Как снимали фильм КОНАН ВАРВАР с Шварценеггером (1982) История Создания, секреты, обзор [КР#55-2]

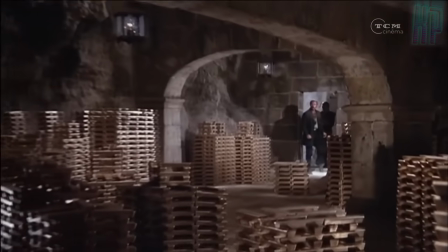(33:00)
По сюжету, данная крепость являлась этаким прообразом Форта Нокс.
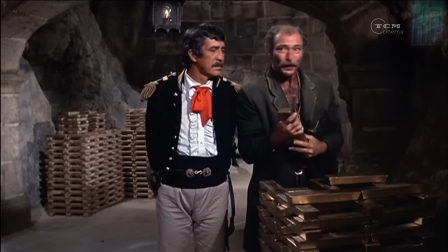(33:05)
Тут хранилось все мексиканское золото.
Моя прелесть.
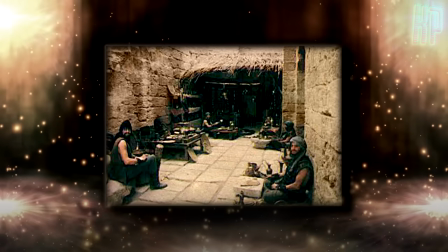(33:12)
Но декорации потребовали значительных изменений под Конана как внутри, так и снаружи.
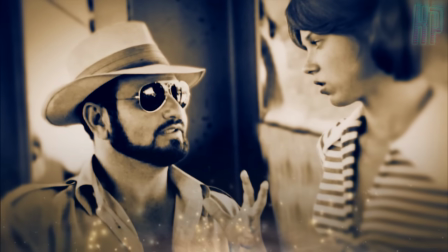(33:16)
Милиус был не очень большим любителем использовать много оптических эффектов для улучшения декораций на постпродакшене.
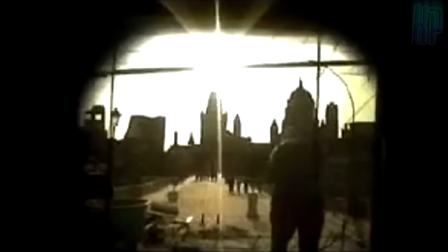(33:23)
Он всегда говорил, что хочет видеть работу сразу на пленке, а не 6 месяцев спустя в лаборатории.
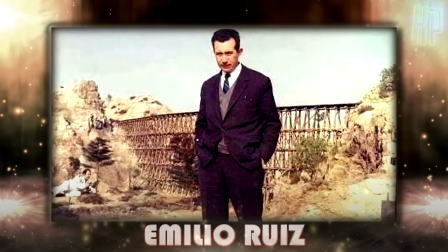(33:29)
Поэтому, чтобы избежать всего этого, Рон Коб привлек к помощи специалиста по миниатюрам Эмилио Руиза,
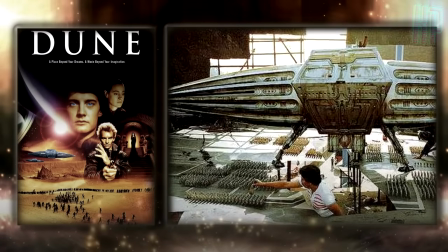(33:35)
который после также будет работать и над вторым Конаном, и над Дюной Дэвида Линча.
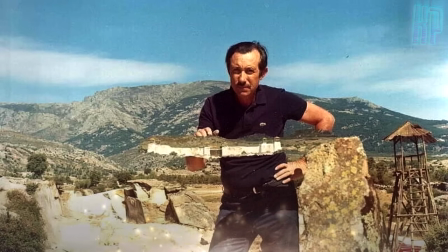(33:40)
Чтобы Шадизар выглядел реально, Руиз использовал проверенный метод.
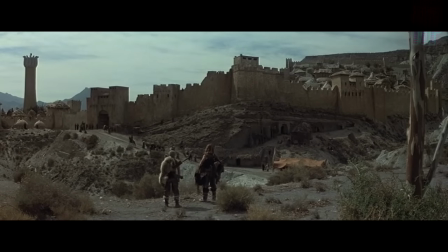(33:44)
Миниатюры изготавливались так, чтобы размещенные на натуре они сливались с реальным фоном.
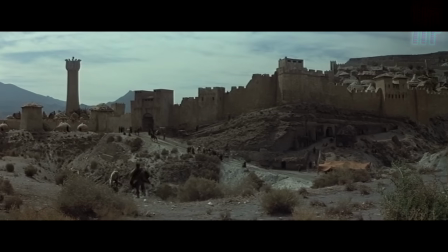(33:49)
Вот пример: Конан и Субатай бегут к Шадизару, и он выглядит как настоящий город.
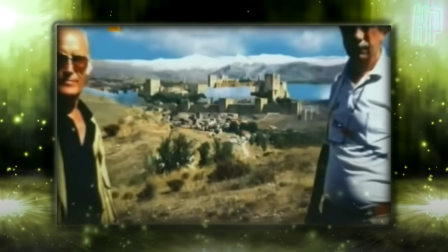(33:54)
Но на самом деле только часть города была настоящей, остальное — миниатюры на переднем плане.
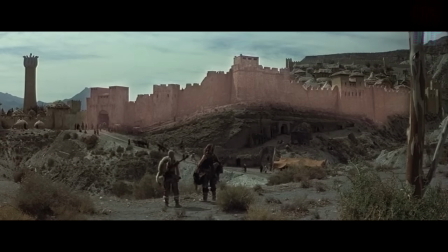(33:59)
Стены и ворота в центре — это реальные декорации Эль Кондора,
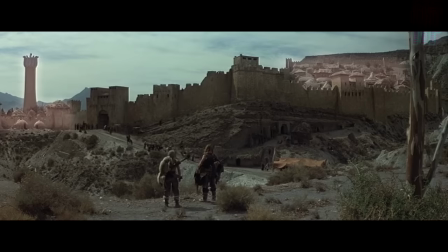(34:03)
а башня змеи с ближайшими строениями справа и город за стеной слева — это миниатюры, стоящие на переднем плане далеко от самой крепости.
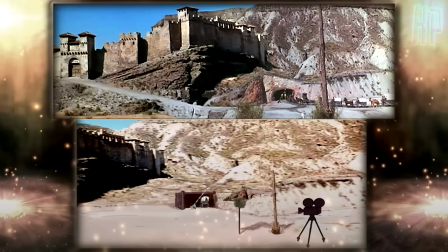(34:11)
Вся магия в перспективе и тщательно продуманной глубине фокуса.
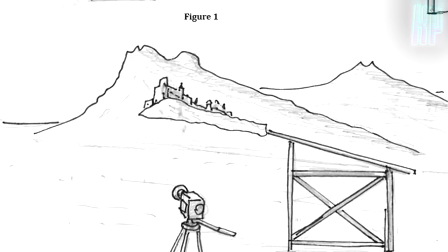(34:15)
Плюс такого метода, в отличие от съемок в павильоне, в том, что миниатюры Шадизара естественным образом освещались теми же источниками света,
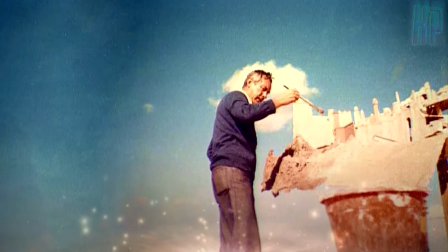(34:23)
что и полноразмерные декорации, создавая тем самым бесшовную иллюзию.
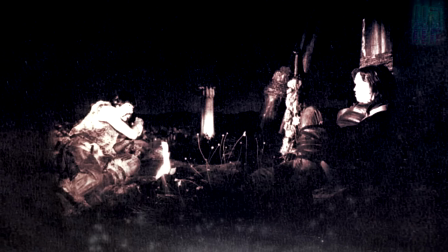(34:28)
Трюк с перспективой был также использован из башни в «Змей» в Шадизаре.
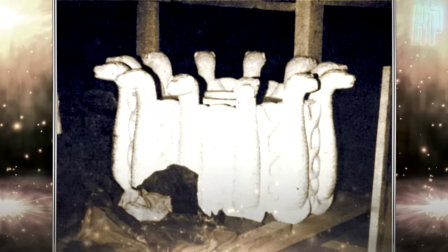(34:32)
Руис построил несколько различных башен высотой 60, 40 и 20 сантиметров,
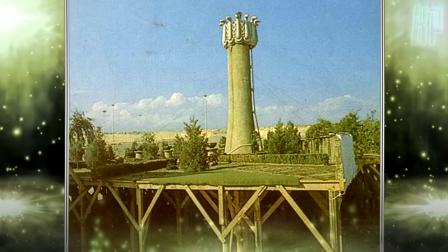(34:38)
которые использовались как на локациях Эликондора, так и в миниатюрном городе Шадизар.
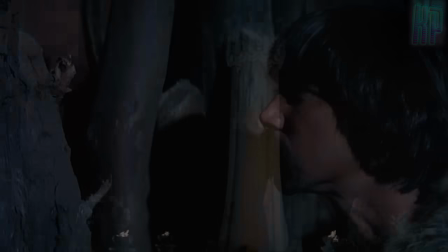(34:43)
3,5-метровая башня змей также появляется на заднем плане, когда Конан и Субатай перелезают через стену сада.
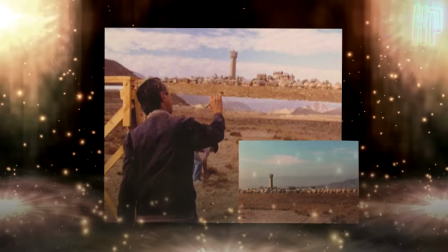(34:50)
Эмилио Руис также нарисовал на листе алюминия вид деревни со змеиной башней для эпизода скитаний Конана в поисках Талсы Дума.
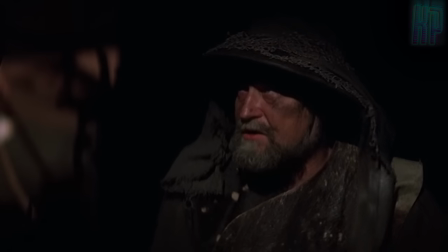(34:57)
Но этот кадр был вырезан из окончательного монтажа.
Нет, единственное из мест, что я знаю, это змеи Сета в тех проклятых башнях.
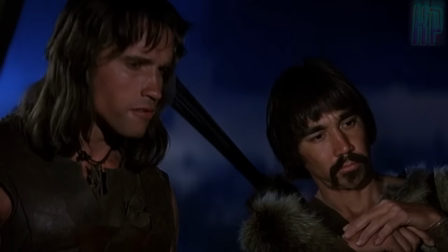(35:05) Они повсюду же, во всех городах.
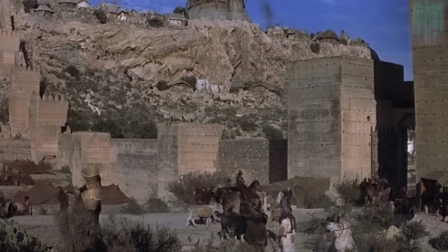(35:12)
Базар, который посещают Конан и Субатай, это дополненный декорациями замок-крепость Алькасаба де Альмерия,
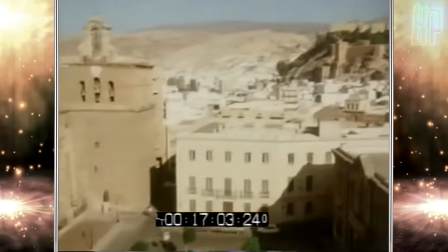(35:18)
находящийся, как нетрудно догадаться, недалеко от Альмерии.
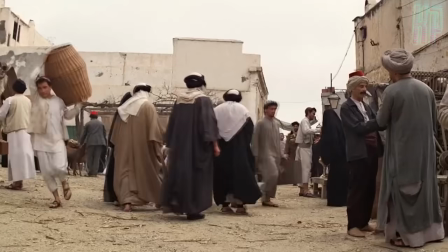(35:22)
В различное время на территории крепости проходили съемки и других фильмов, например, серии «Бондианы», «Никогда не говори никогда» и «Индиана Джонс.
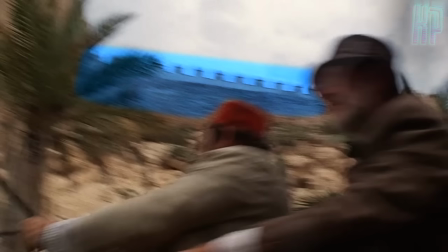(35:30)
Последний крестовый поход».
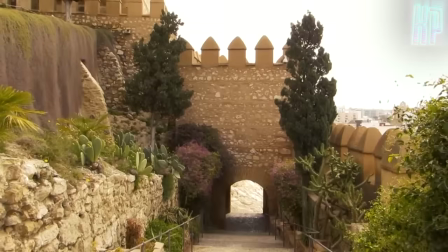(35:36)
А в ходе работ над сериалом «Игра престолов» в Алькасабе снимали сцены, относившиеся к вымышленному королевству Дорн.
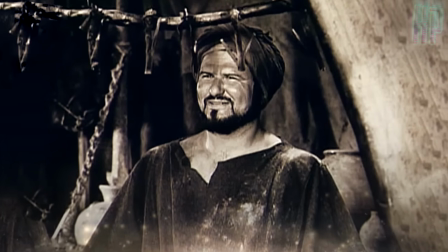(35:46)
В сцене базара появлялся и сам Милиус. Именно он продавал Конану вот этих жареных ящериц на палочке.
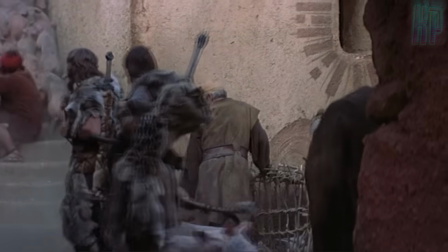(35:55) Вкусно. Вкусно, не знаю. Мясо, наверное, старое.
Но сам момент продажи в итоге не попал в финальный монтаж картины.
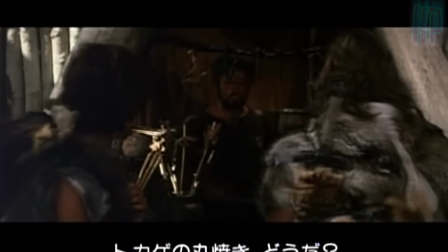(36:05) Ящерица на палке. Свежак.
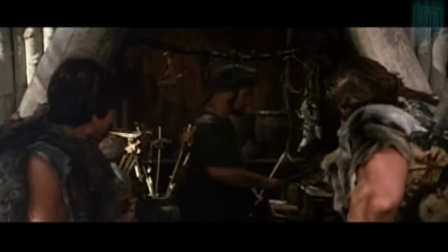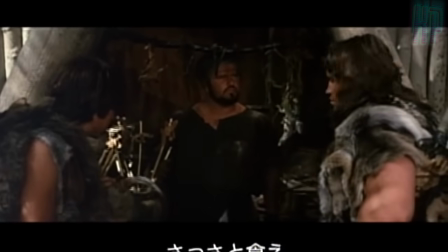(36:13) Шевелись. Тут еще толпа голодных.
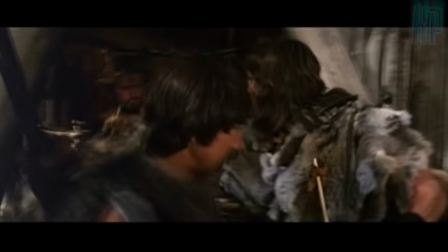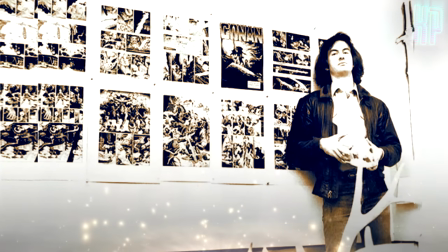(36:23)
Вообще, концепция ящериц на палочке принадлежит Уильяму Стауту, нанятому Роном Кобом себе в помощь.
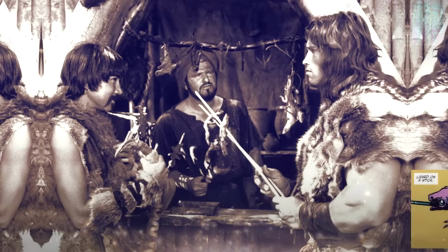(36:30)
Стаут предположил, что даже во времена Конана должен был существовать этакий гибарийский аналог современной фастфуд-индустрии.
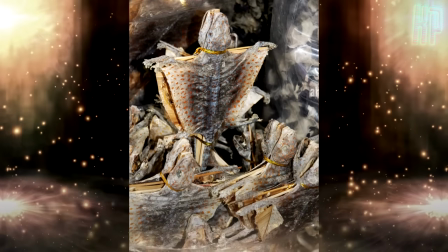(36:36)
Так и возникла идея продавца ящериц на палочке.
Пахнет як!
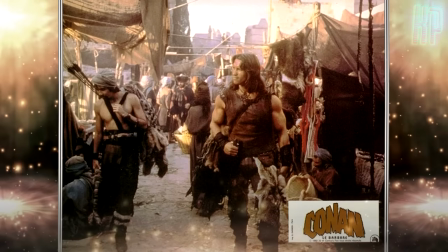(36:42) Вкусно!
Еще в сценах похода героев по базару был момент,
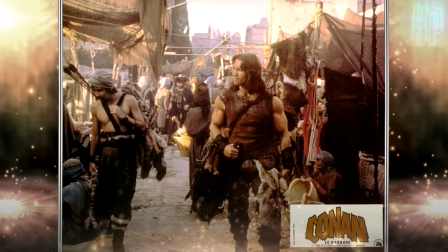(36:45)
когда некий карманник пытался незаметно обокрасть Конана, а тот резким движением отрубал ему руку.
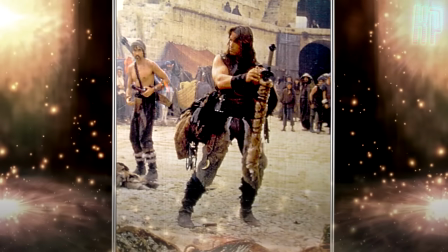(36:52)
Сохранилось несколько фотографий, но сама сцена была вырезана из окончательного варианта монтажа, чтобы получить необходимый мягкий рейтинг.
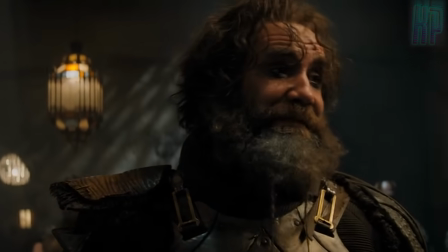(36:59) Он умер, потому что совершил ошибку. Хотел украсть у меня нечто очень ценное.